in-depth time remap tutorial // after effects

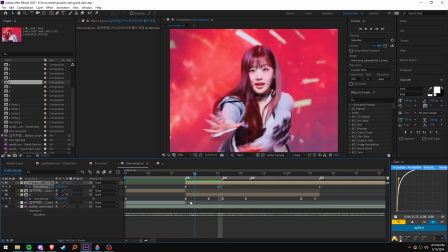150s
like for your keyframes you want to have the first keyframe be the start of
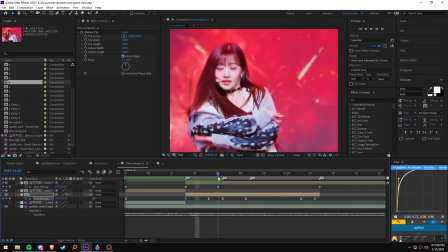154s
your first movement or first clip and the second keyframe you want it to be the end of the first movement right and then third keyframe
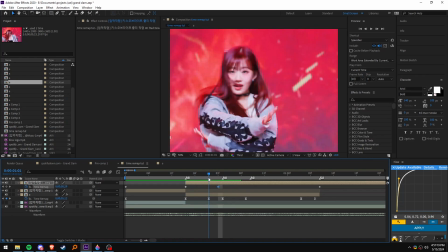164s
if you're doing like a if you're doing a clip like me where it's like all chained together you want the third keyframe to be the start
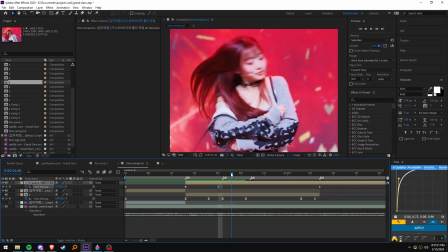175s
of the third clip or the second clips movement it's kind of confusing but
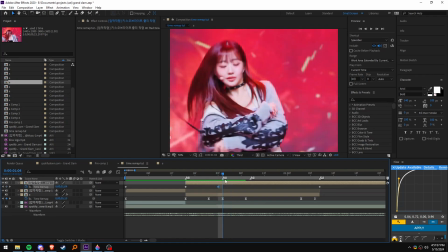182s
like yeah so now I would want to put my keyframe my third keyframe over here so just mark it so just mark all your keyframes and then now this is where I want the movement to end of the second clip
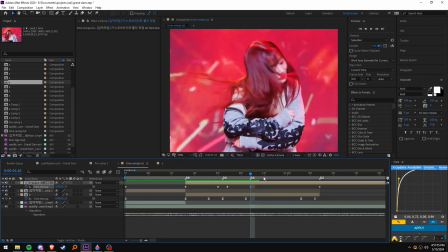199s
so i would put the keyframe here and then this is kind of this the
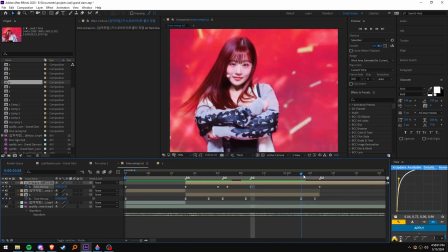206s
intermediate movement of where the third clip is going so i
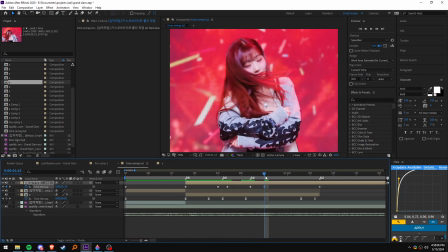211s
could just put a keyframe like here or something and then i want her to
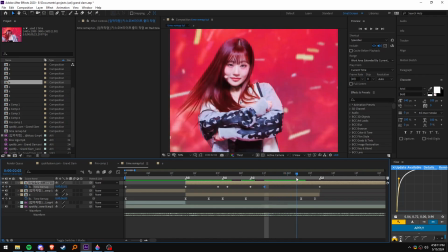216s
slow down and then stop like over here so yeah and then now i want to put the last keyframe
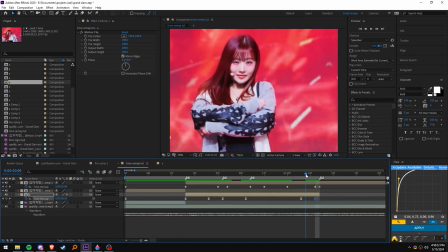227s
will be this of at the end of the clip
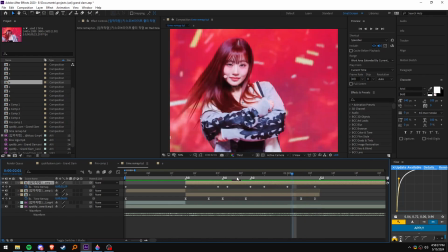232s
because it gives more like impact here to your clips so you want
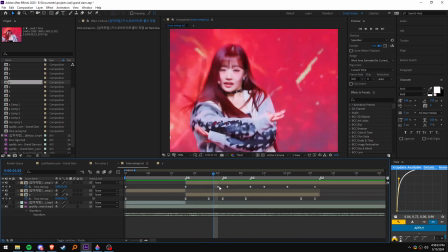237s
to move this you want to move second keyframe like let me just remove this or hide this you
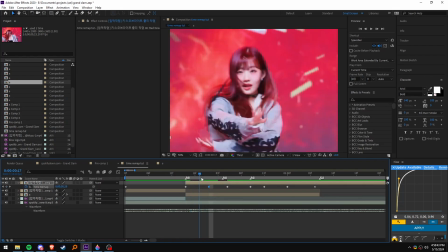246s
want to move your second keyframe to nearing the end of the first clip you want
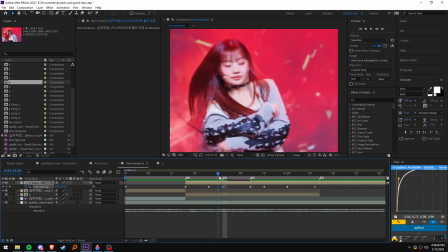252s
to put this keyframe the third keyframe or the the first i guess you could say the
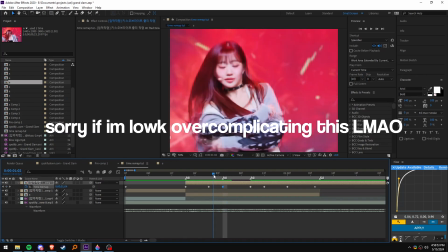257s
first keyframe of the second clip at the start of the second clip right and
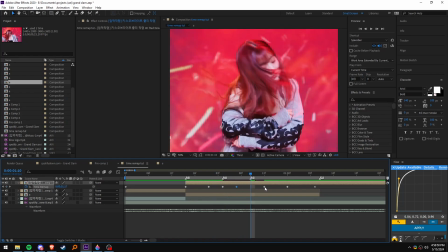262s
then you put this here and then you just want to copy and paste this or like just repeat
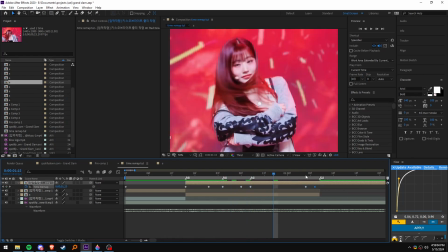267s
this over and over and then that's really how i like think about how i do my clips
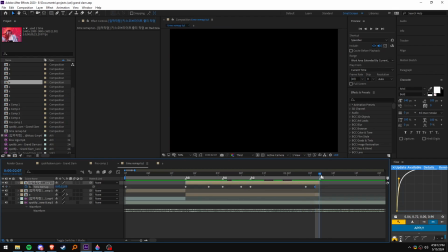275s
and then i put i put the last keyframe like not on the beat but like one frame before
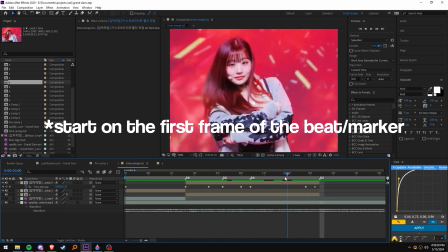281s
I want my next clip to be like on the beat so now for graphing you
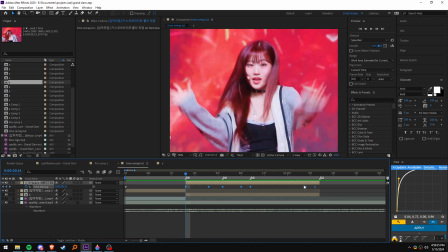289s
want to highlight all your keyframes you want to play you want to press F9 on your keyboard and then to easy ease it now you want to go into your graph by pressing this all
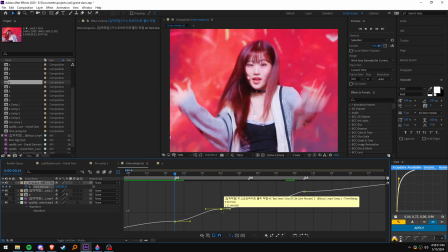303s
right for your graphs what I like to do is just like make it smooth so so you want to manipulate your graphs so it goes fast and then
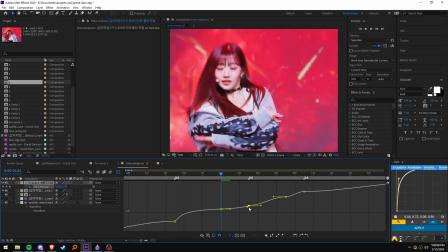315s
slow and then for this it goes slow and then
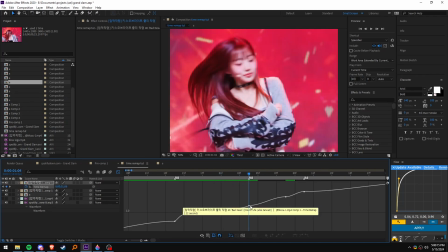321s
fast at the end of the clip now you would you just want to repeat that over and over
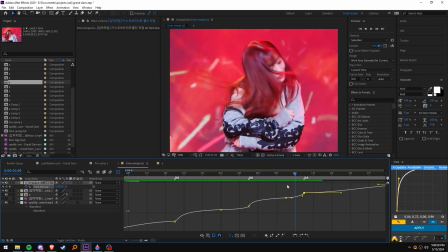325s
now this looks a little like like
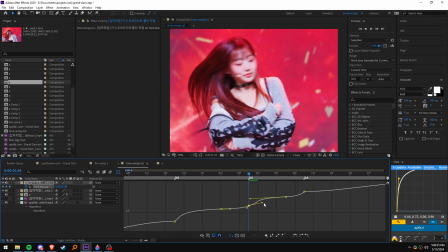331s
you see this it looks a little fast so what I like to do is just move this here so there's you can see a little bit more movement
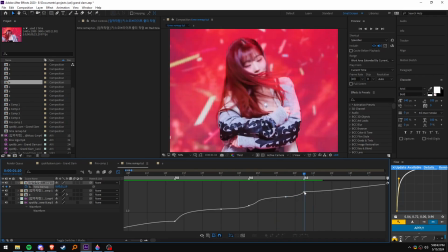339s
and then it goes fast again it goes fast and then slow again and
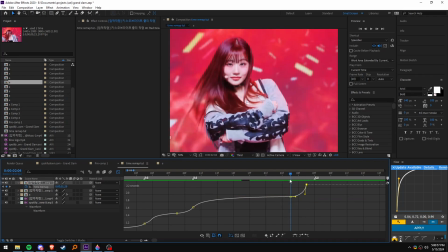347s
for this goes fast so it gives more impact to the end of
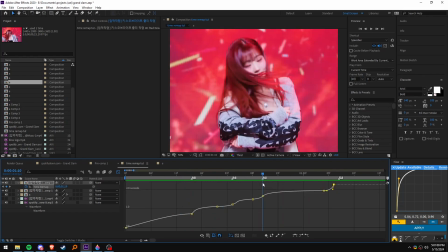354s
the clip I don't really like how this looks for now so I could change it i feel like the it goes a little too fast here so
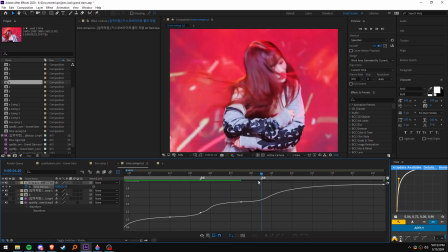368s
actually i could just like move this right and then i could put this keyframe where i want her to stop like even further to the end of the key of the clip i mean and